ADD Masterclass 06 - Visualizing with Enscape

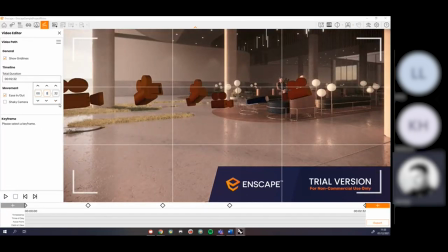(86:56)
firstly, it's really slow, so I need to change that duration. I don't know why that changed to 2 minutes, but let's just change it down to like 20 seconds.
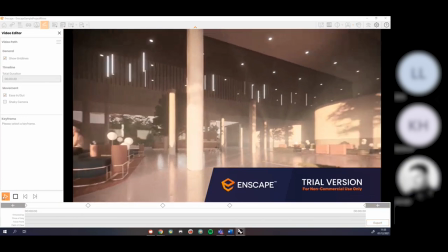(87:05)
If I push play, you see the camera looks kind of really juddery.
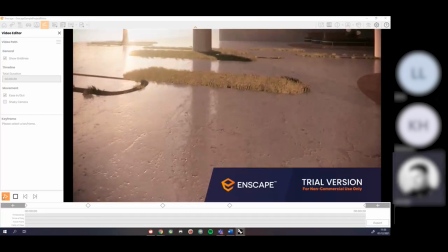(87:10)
It will look up there, it will look around. Maybe that is the effect that you wanted to go for, but it just gives people nausea looking at it.
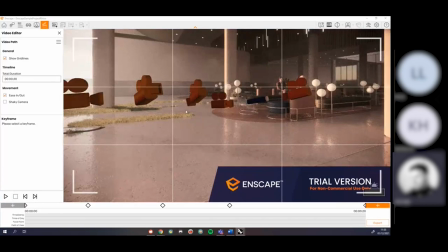(87:19)
You know, it's not very nice to kind of look at and experience. Obviously, that's still doing like a pre-render, so that's why it's jumpy anyway. But I think having your resolution, not resolution,
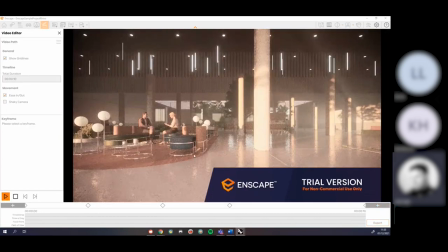(87:31)
having your duration set too low and having your cameras too close together, they're the two common problems you'll get.
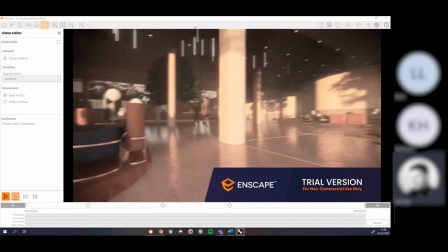(87:37)
It's why things kind of look a bit motion sicknessy. So there you go.
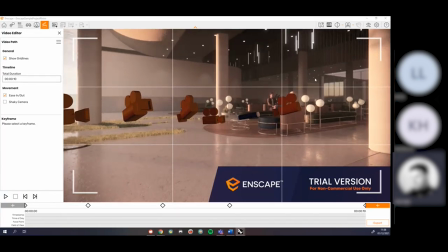(87:44)
But yeah, I think that's pretty much all you need to know about the video exports.
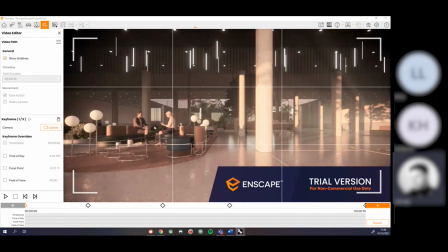(87:49)
I'd say you have probably a lot more success if you just render them out as shorter videos, like smoother motion.
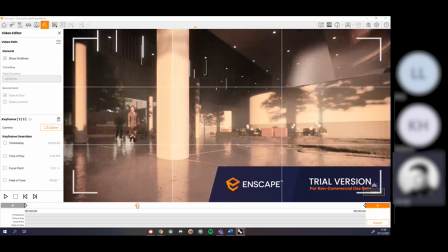(87:56)
So rather than adding in too many keyframes, I'm just going to go back and delete these again.
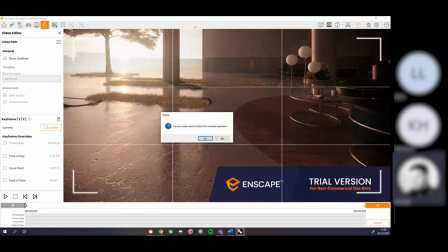(88:02)
Rather than adding too many keyframes, try doing just two.
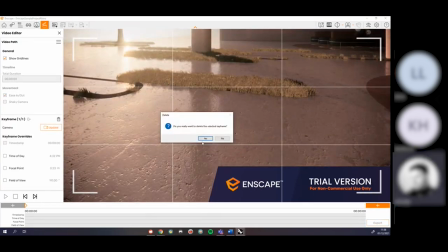(88:07)
And what you'll probably find is that two is more than enough.
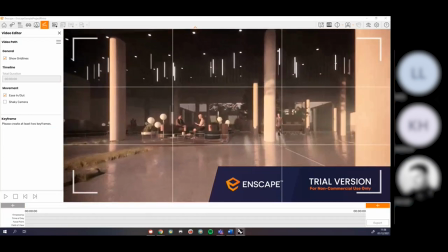(88:11)
So for instance, let's say I wanted to do a panning shot across this.
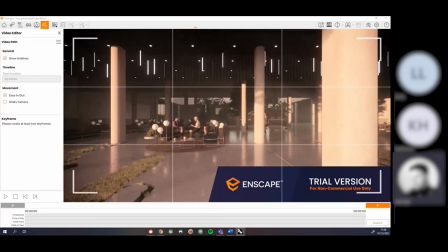(88:18)
You know, I could set up my composition so it's nice and straight like that.
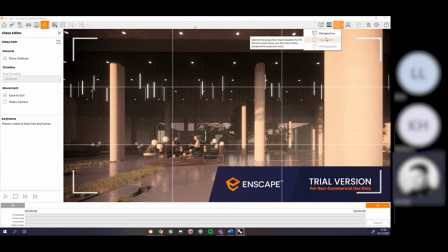(88:24)
In fact, on this one, I could do a 2-point perspective. Yep, so it's on 2-point.
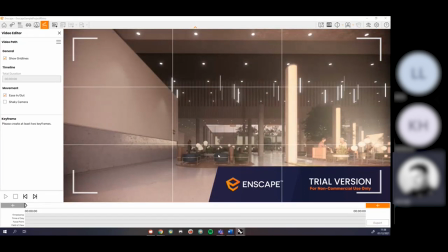(88:31)
Yeah, so I could go to the left side, for instance. I could set up a keyframe. I could then go to the right side,
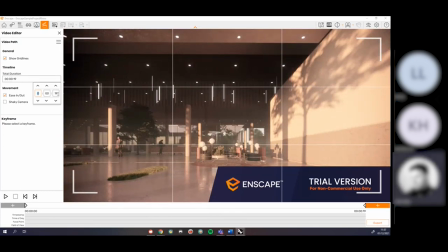(88:43)
keyframe. I could set my duration to be like, I don't know, 5 seconds.
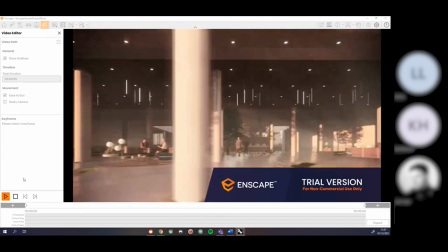(88:49)
And when I push play, that should now pan from left to right. Obviously, I don't want to set this as 5 seconds in the end.
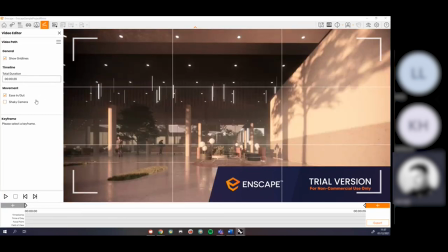(88:58)
I'd probably want this something more like 20 seconds just to get that smoother movement. So go back to the beginning, push play.
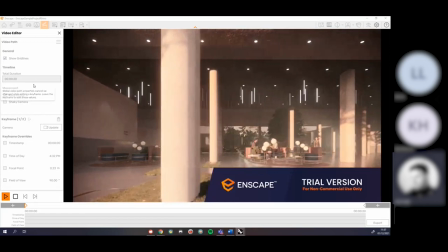(89:06)
And now I get this really nice smooth movement across the scene. Obviously, it's jumpy in the preview because we've not rendered it out yet.
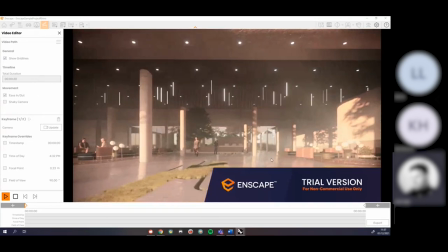(89:14)
It's just a preview. But the final one would give us really nice smooth movement. So I'd render that out as a single image.
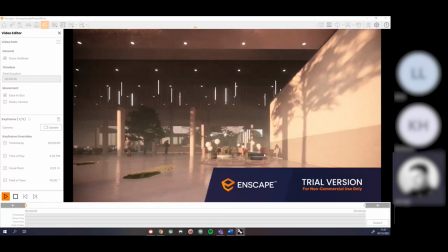(89:20)
I would then maybe have another animation where I'm zooming into something, another one where I'm zooming out of something.
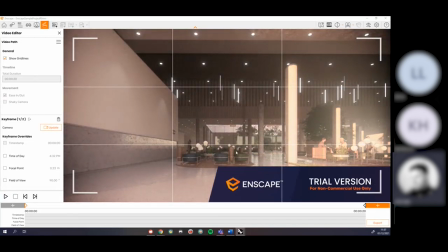(89:26)
And then I would put these together in something like Premiere Pro. So try not to render everything in one go. Use it to its strengths and kind of play with it from there. That's what I would suggest. You can also do things like focal points and depth of field effects with this.
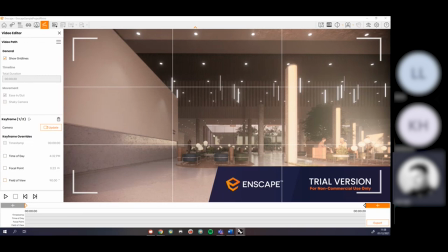(89:43)
Again, we've already gone through things like depth of field, being able to add like that bokeh and blurriness to the background. So you can play around with the same settings for those just here, essentially. So you could do like an animation where focus changes.
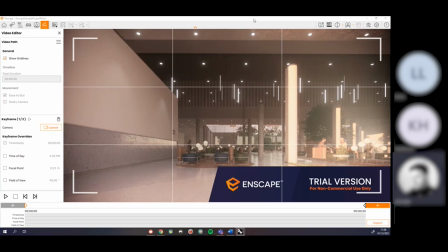(89:58)
Now, I am aware of time, and we still need to quickly look at materials before we call it a day. But I think what I'll do for this one, I'm going to get these side by side.
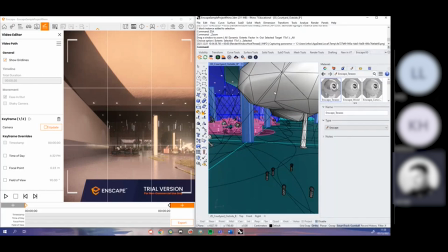(90:06)
There's still a couple of windows we haven't looked at just yet.
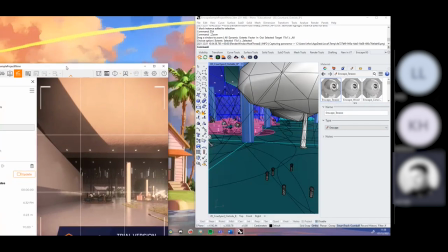(90:10)
So what I've done, because I'm on Windows, I can just drag the window to the left there like that. get both of these open.
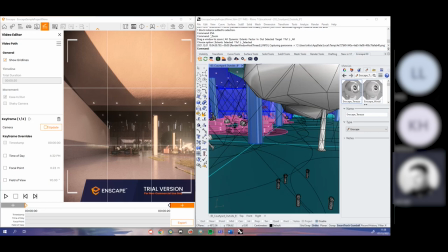(90:20)
And what we'll do, sorry, let me just open another tab. There we go. I think what we'll do, let's come off of the video mode.
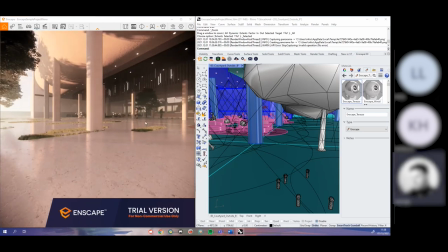(90:27)
I don't want to play with video anymore. Yeah, one thing we can do is we can actually synchronize Enscape to your software.
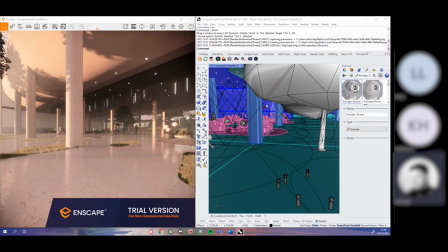(90:34)
So as you see, obviously I'm using Rhino, but this will work for all other programs.
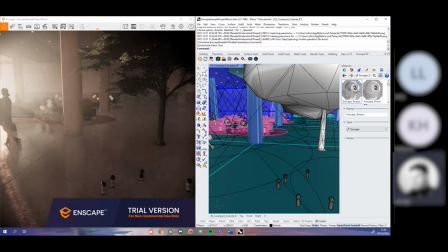(90:39)
If I click on this synchronize button in this toolbar just here, that's going to frame whatever I have going on in Rhino.
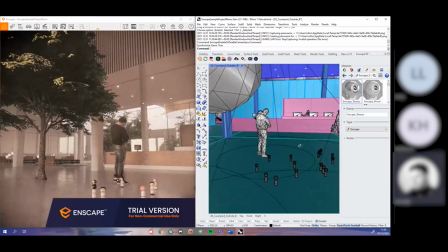(90:47)
So for instance, I could rotate around in Rhino. My Enscape's going to update to the same kind of view.
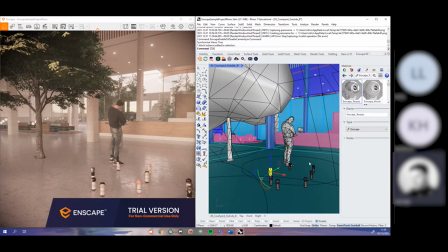(90:53)
And likewise, if I wanted to zoom into something, I could use the keyboard shortcuts I'm already familiar with to navigate around.
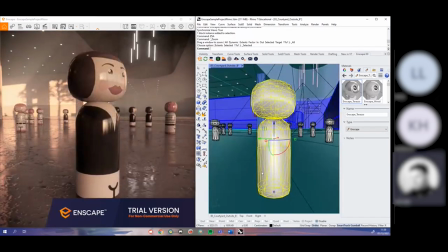(91:01)
So that can be really, really useful. That's kind of really cool.